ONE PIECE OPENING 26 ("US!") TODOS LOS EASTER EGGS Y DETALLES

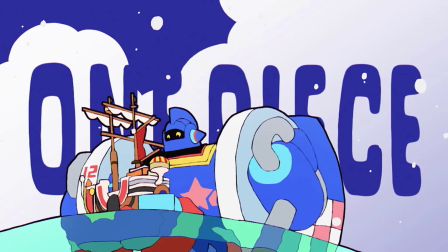3:56 Si neva en esa escena es porque Head es una isla invernal, Luffy, Chopper, Jinbe y Bonnie comiendo a Head,
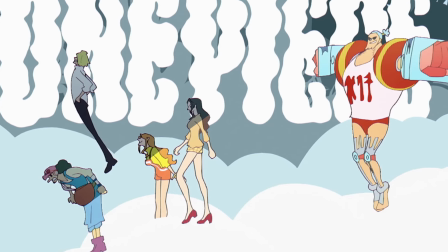4:04 Usopp, Sanji, Nami, Robin y Frankie entrando a la isla y caminando en nubes islas,
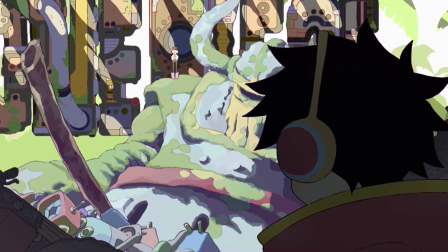4:09 y Luffy en la sala donde está el robot gigante antiguo y encima de él se puede ver a Vegapunk.
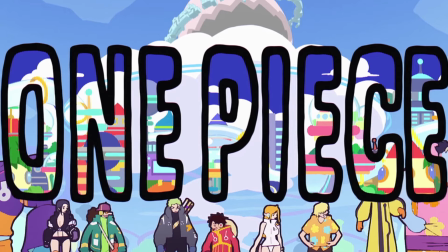4:16 Los carteles también son dignos de mención.
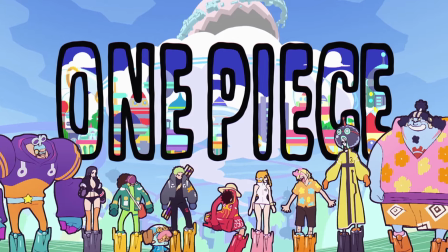4:19 El primero es el interior del laboratorio Vegapunk, con los movies caminando, haciendo una referencia a esa caminata al cuarto opening.
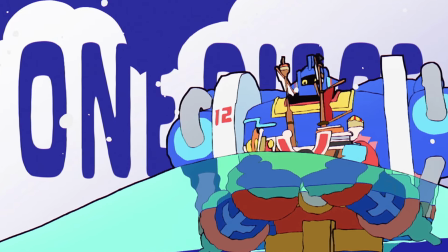4:27 El título cuando el Vegaforcer 1 está sacado con el cielo simplemente quitando la nube para hacer las letras.
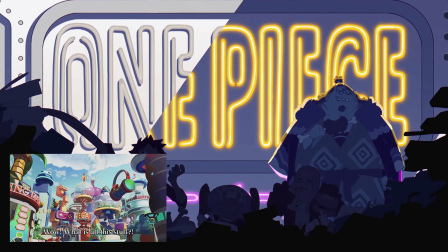4:34 Tenemos otro con luces de neón como el futuro que representa el Laboface,
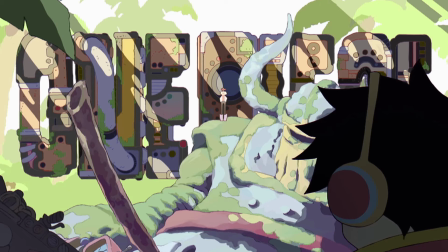4:38 otro hecho con las nubes y islas de G donde está la cúpula y el último hecho con piezas mecánicas para cuando sale el robot antiguo.
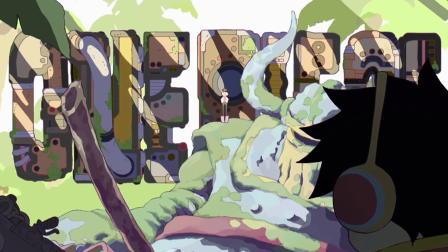4:45 Son detallitos que enriquecen el opening.
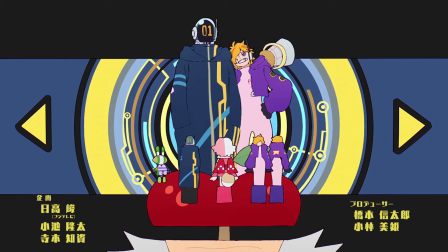4:49 Después tenemos una imagen de los satélites de Vegapunk saliendo como si fuesen personajes a seleccionar en un videojuego, con las flechitas a los lados,
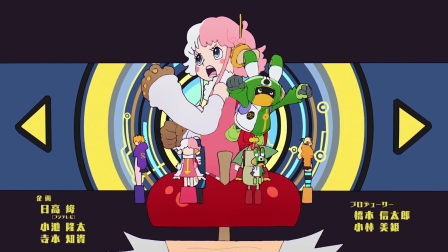4:56 los personajes en pequeño tamaño dispuestos en círculo abajo y arriba tenemos en grande a los dos seleccionados.
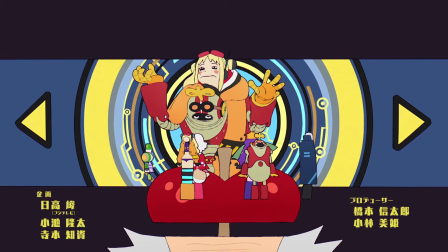5:03 Están girando en torno a la manzana que tiene Vegapunk que está en la cabeza,
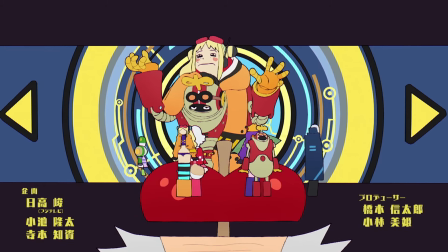5:06 porque no hay que olvidar que es surgiendo de su mente para tener otros como él que le ayudasen con las investigaciones.
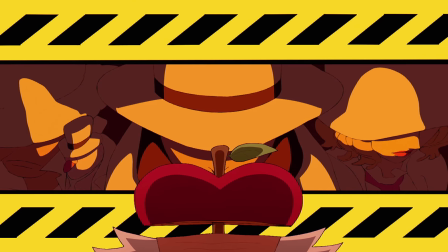5:13 Las bandas cambian en un amarillo cual señal de peligro como muestran el CP0 y sus representaciones con las máscaras en grande,
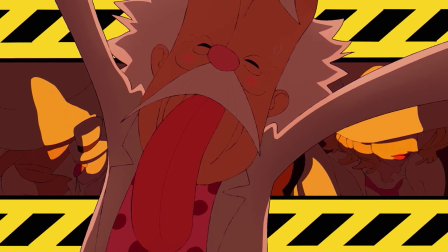5:20 pues ellos son un peligro para Pegapunk, a quien vemos por primera vez aquí, porque su misión es ir a Head para matar al científico.
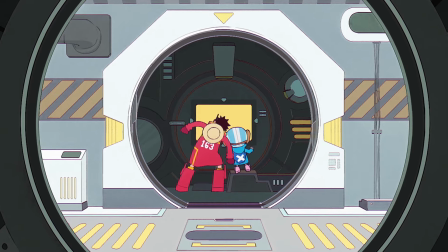5:29 Luffy y Chopper salen mirando por una ventana de una puerta y corriendo y disfrutando por el paseo del laboratorio, mostrando su curiosidad y emocionante algo nuevo.
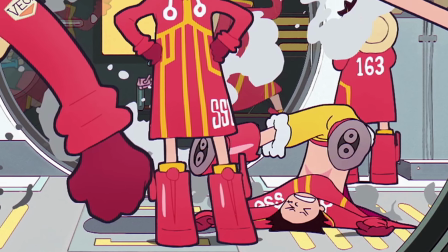5:37 Son como niños en un parque de atracciones. Aquí tenemos toques cómicos con Luffy cayéndose tras no haber controlado sus botas y con Chopper
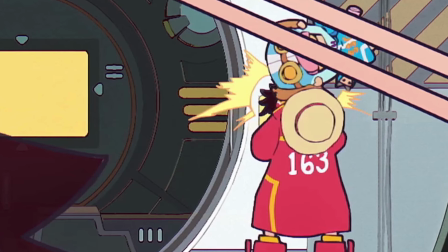5:45 cayendo encima de Luffy Son gags que salen rápido pero ahí están para mostrar esa faceta cómica de la serie
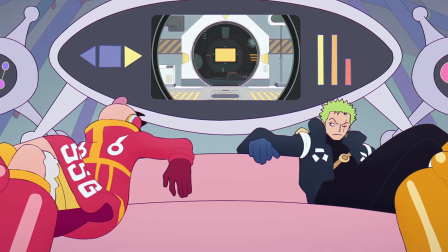5:51 De ahí transicionamos magníficamente a una sala de control en ese momento de Luffy y Zoro tirados en
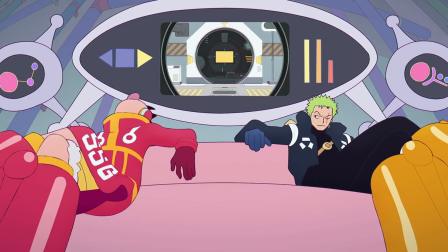5:56 el sofá cuando vigilan a Luchi y Kaku Pese a que ellos dos no les veamos pues para no hacer spoiler
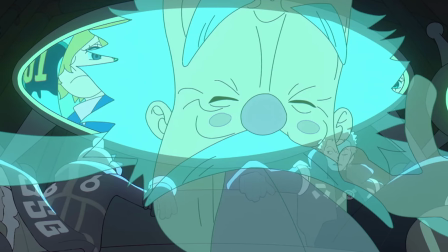6:03 Detrás de ellos, desde la pantalla, surgen hologramas primero de los Vegapunks,
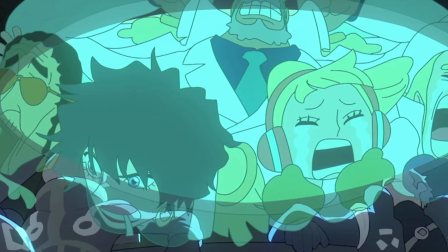6:08 de la marina con Kizaru, Dol, Hibari, Elmepo y Garb, estos tres últimos con los gestos de cuando querían ir a rescatar a Kobi,
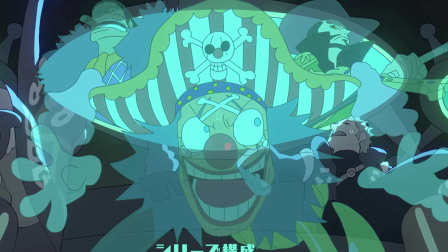6:15 y finalmente Crossgill, donde vemos a Vaggy preocupado porque Crocodile y Mihawk le están amenazando.
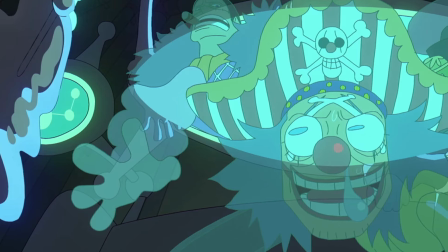6:23 Luffy y Zoro se dan cuenta de los hologramas y Luffy se va de la sala mientras Vaggy le mira.
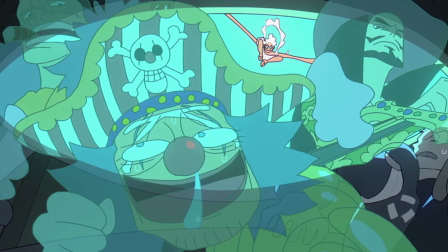6:28 Nada más ha salido Luffy de la imagen, el Gear 5 aparece en la pantalla para romper todas las paredes posibles.
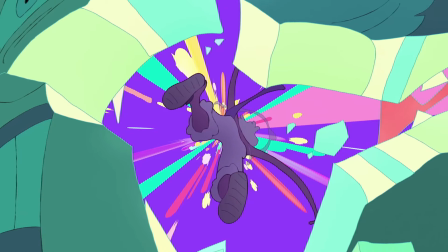6:35 Literalmente, porque vemos como la pantalla del holograma de Baggy está rota.
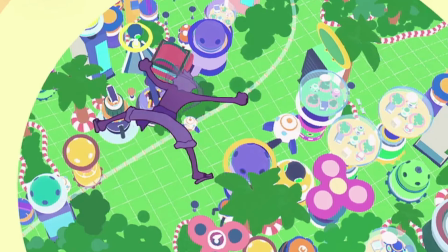6:40 El Luffy en Gear 5 sale poniéndose las gafas, cayendo en el head y sacando su forma gigante en medio de los edificios.
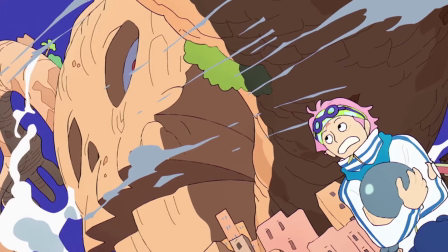6:48 De un gigante pasamos a otro con Ávalo Pizarro controlando la calavera gigante de Hachinoshu, mientras Kobe y Hibari tratan de escapar.
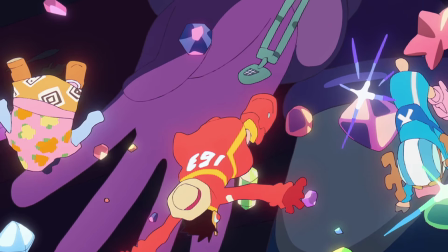6:57 Luego tenemos un fragmento donde una mano gigante de Bonnie cambia la edad de Jinbe, Luffy y Chopper mientras están rodeados de joyas.
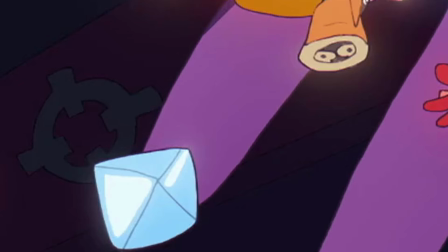7:05 Pero en el fondo tenemos varios detallitos para los más avispados. El símbolo de Kuma, el de los tenrobitos, la garra de la Nienkyo, Nikyo no Mi,
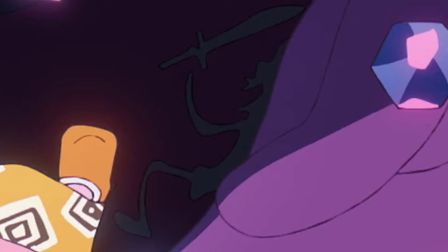7:14 un ojo de Imu, una silueta de Nika y una sombra de Saturno transformada con su fruta.
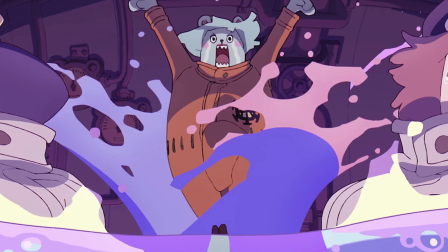7:20 Pei Po, Sachi y Penguin en el Polar Tank con la enfermedad que les cambia de género y se vuelven mujeres.
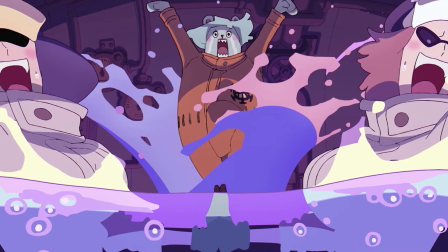7:26 Vamos, justo cuando son atacados por los piratas de Kurohige.
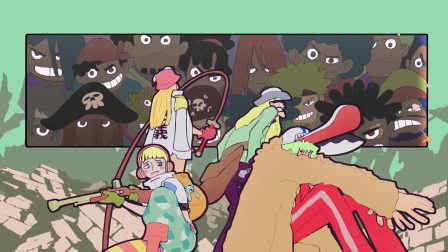7:31 Cambiamos un círculo a Sword con un cuadro de pirata de barba negra detrás de ellos que se va volviendo
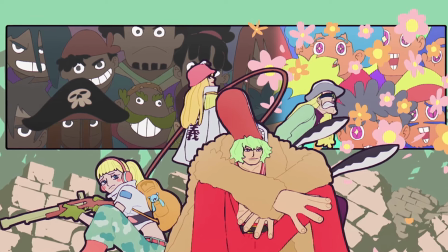7:36 poco a poco más colorido y alegre gracias a las flores GP que se supone Jibari les ha disparado.
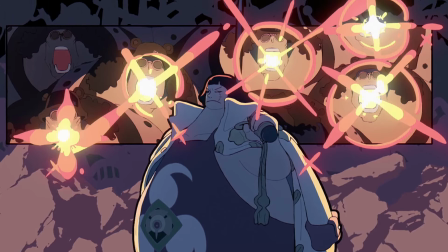7:42 Otra imagen similar, pero esta vez de Sentomaru con pacifistas Mark III disparando a sus rayos láser por la boca.
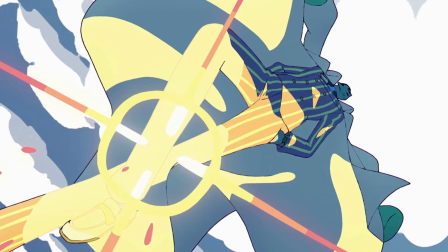7:48 Y estas luces son usadas para llevarnos a Kizaru volando Ya que justo es del almirante de donde han sacado este poder para los cíborgs de combate
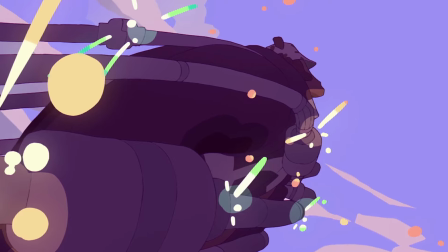7:57 Esas chispitas también sirven para la imagen de Kuma desconectándose de cables Para poder ir a eje desde el reino Kamapaka Además sale con una luz y unos
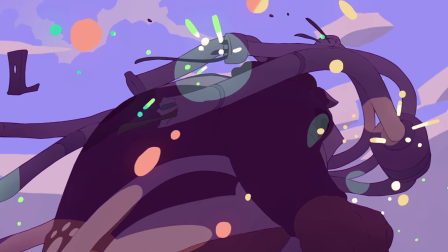8:06 tonos rosas y morados Porque es el color de esa isla y el que está relacionado con su querida hija
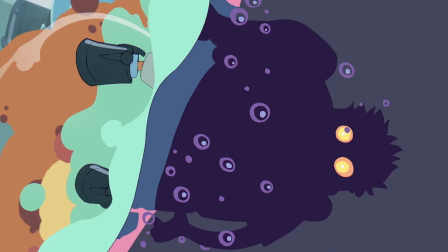8:12 Se nos muestran los poderes del SSSARC Y Bonnie saliendo del agua con dificultad ocultad.
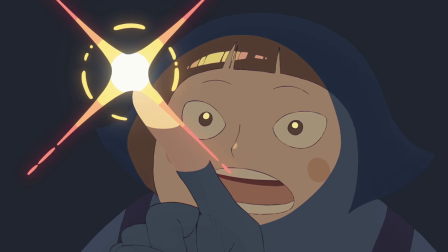8:17 Vemos un Sentomaru de niño viendo como Kizaru dispara un rayo de luz con su dedo.
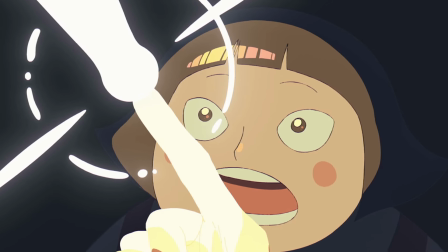8:22 Si el fondo es negro y la única luz en la que proviene el dedo de Kizaru, otorgando esos tonos cálidos a Sentomaru,
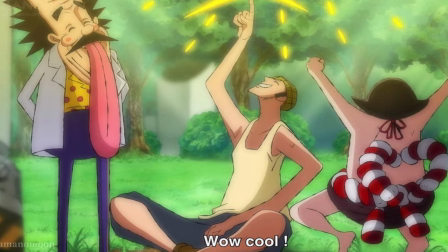8:28 es para hacerlo más estético, pero también porque fue él quien le ayudó en su pasado y cambió su vida,
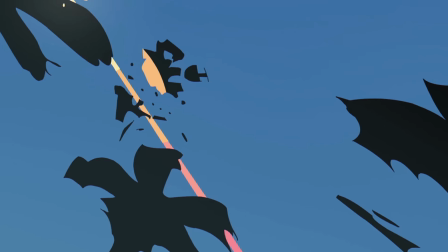8:34 forjando su amistad con el almirante. Ese rayo que dispara Kizaru destruye algunas palmeras antes de estrellarse en la cúpula.
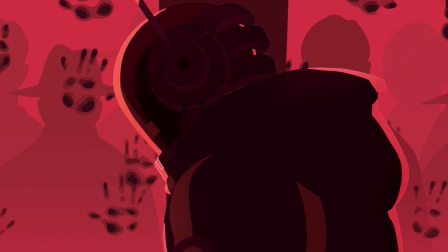8:42 Tenemos a Asaka con varias sombras de agente de Zyberpol detrás suyo, dejando sus huellas de la mano en un cristal, como pidiendo auxilio.
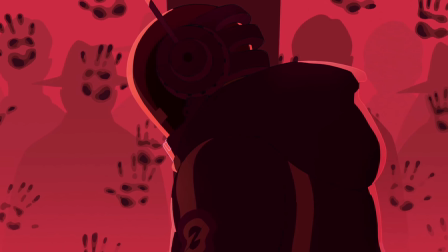8:50 Todo bajo unos todos marcadamente rojos que transmiten amenaza. Ahí pasa algo.
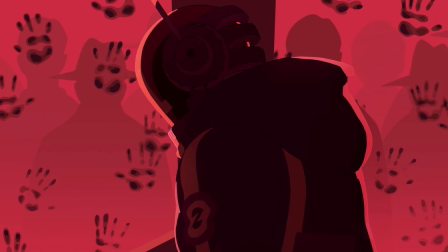8:56 Y quien lo sabe, lo sabe.
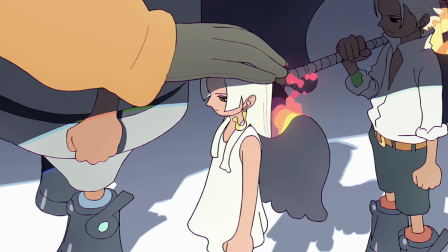8:59 Después vemos a los serafines de pie frente a una persona que les pone una mano en la cabeza o al perro obediente y con sombras tapándoles la cara,
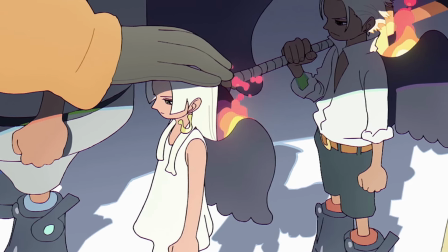9:06 mostrando con solo una imagen que alguien les está controlando y obedecerán sus órdenes.
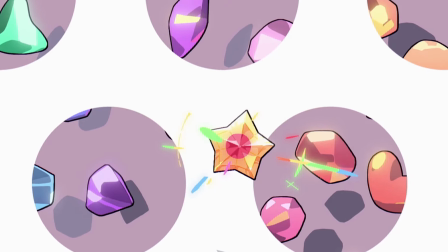9:12 Más joyas que ya sabemos que son por Jorley y Bonnie, sutileza lo llaman, y al fin llegamos a la mejor parte del opening,
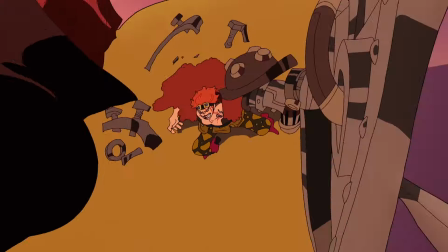9:21 aquella que todos nos ha maravillado y nos demuestra que sabían lo que estaban haciendo y no han puesto imágenes por poner.
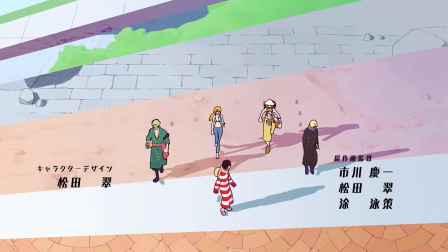9:27 Comencemos por los outfits,
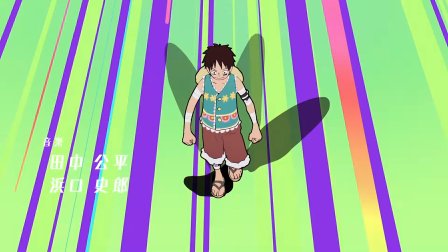9:29 tenemos una escena de Luffy caminando y cuya ropa se va cambiando según la idol llevando durante toda la serie de la más actual a la más clásica.
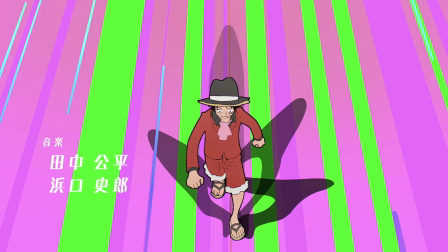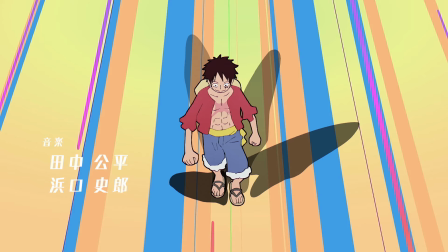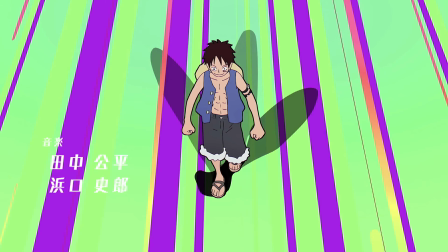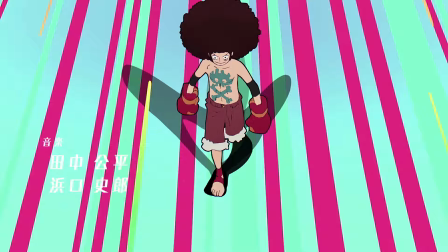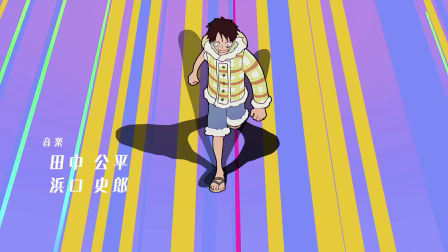10:03 de Arabasta, Drum y el East Blue.
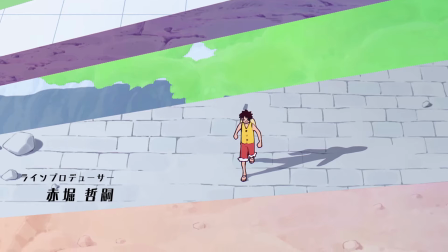10:06 Si observamos al suelo, veremos las diferentes islas por las que ha pasado cambiando según lo que parecen ser rayos de sol o similar,
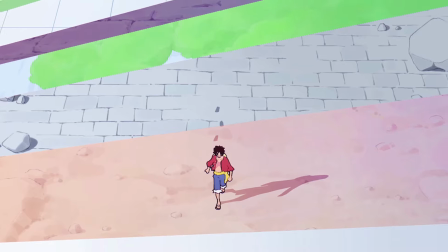10:14 pero la sensación que nos da.
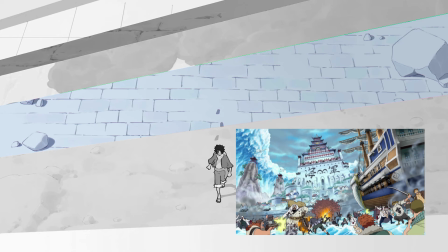10:16 Están en Slobby, Thriller Bark, Sabody, Marineford, la isla Jojin, Panhazard y Dressrosa.
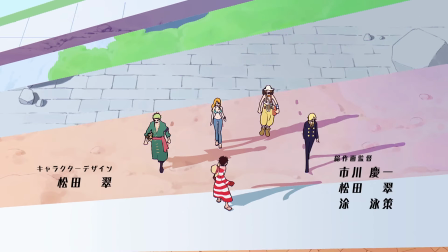10:24 Mientras los Moogies pasan por encima de esta parte del suelo, obtienen su vestimiento durante ese arco.
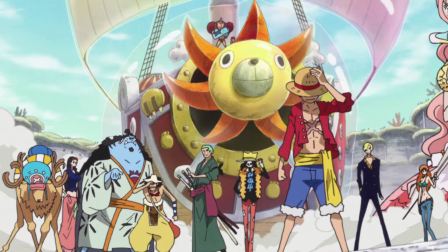10:30 Además, es curioso que surjan de la parte correspondiente a la isla de Ojin, ya que esa fue la primera isla a la que fueron tras su reencuentro después del timeskip.
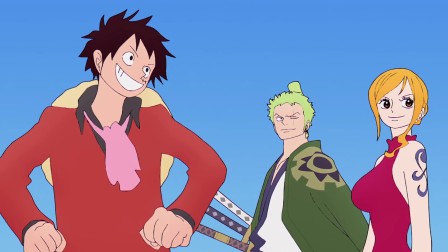10:39 Cambiando de plano, ya le vemos con la ropa de Whole Cake para los que fueron al territorio de Big Mom,
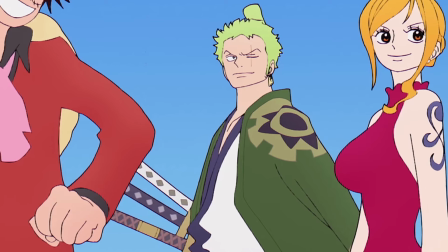10:44 como Luffy, Nami o Sanji, o de Wano para los que fueron directamente a la tierra de los samurái,
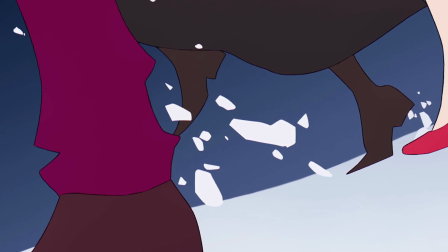10:50 como Zoro. Tenemos una imagen de sus pies pisando la nieve de Onigashima y vemos que llevan esa ropa con la que fueron a la guerra contra Kaido.
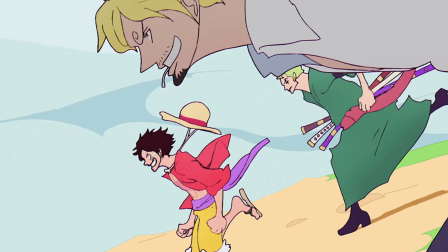10:59 El trío monstruoso corriendo con la ropa que han llevado en el pasado episodio, cuando Luffy dijo su sueño a sus nakamas.
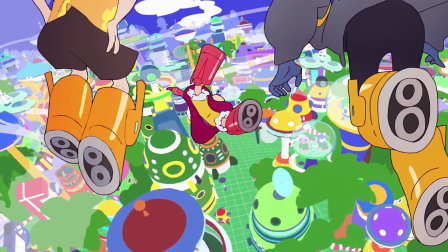11:06 Acabando con ellos tres saltando hacia Hell, esta vez con la ropa obtenida en ese arco.
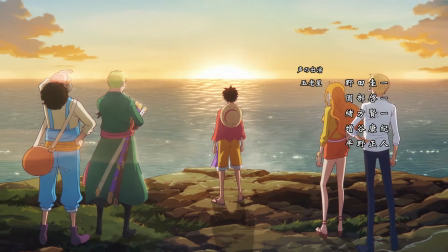11:11 Sirve para recordarnos a los espectadores toda la aventura por la que han pasado Luffy y los sombreros de paja.
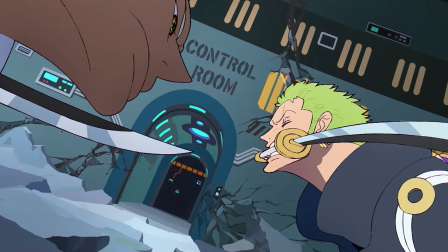11:17 De ahí pasamos unas magníficas transiciones muy bien puestas para cuestionar todo lo que se verá en este arco.
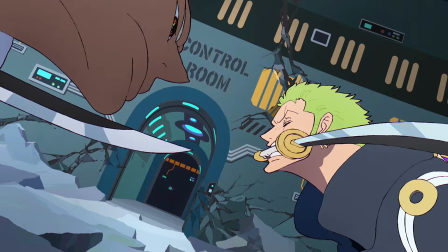11:23 Muchas peleas colocadas con cortes rápidos y los personajes exactamente en la misma postura.
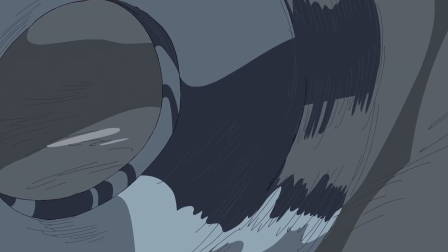11:29 Empezamos con un Luffy en Gear 5 contra Roblucci en Head y pasamos a través de una rueda mecánica a la pelea entre Eustace Kid y Shanks.
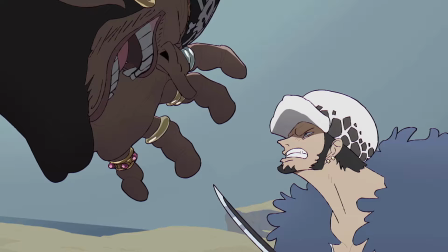11:38 Lo contra Kurohige, Garp contra Kuzan,
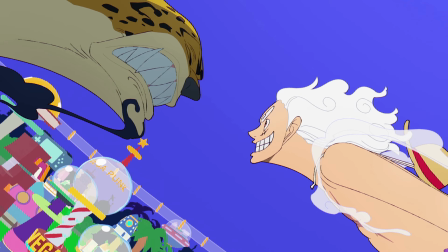11:41 Zoro contra ese Hawk y de regreso a Luffy contra Roblucci chocando sus puños con Haki, como esa famosa viñeta del manga.
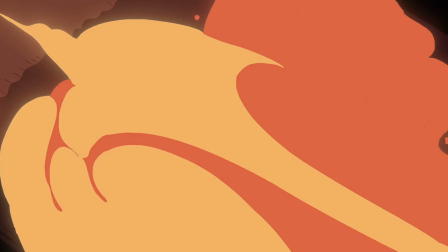11:50 Esos puños son tapados con las llamas de Sabo que le lanza Imo en ese ataque por sorpresa antes de la muerte de Cobra.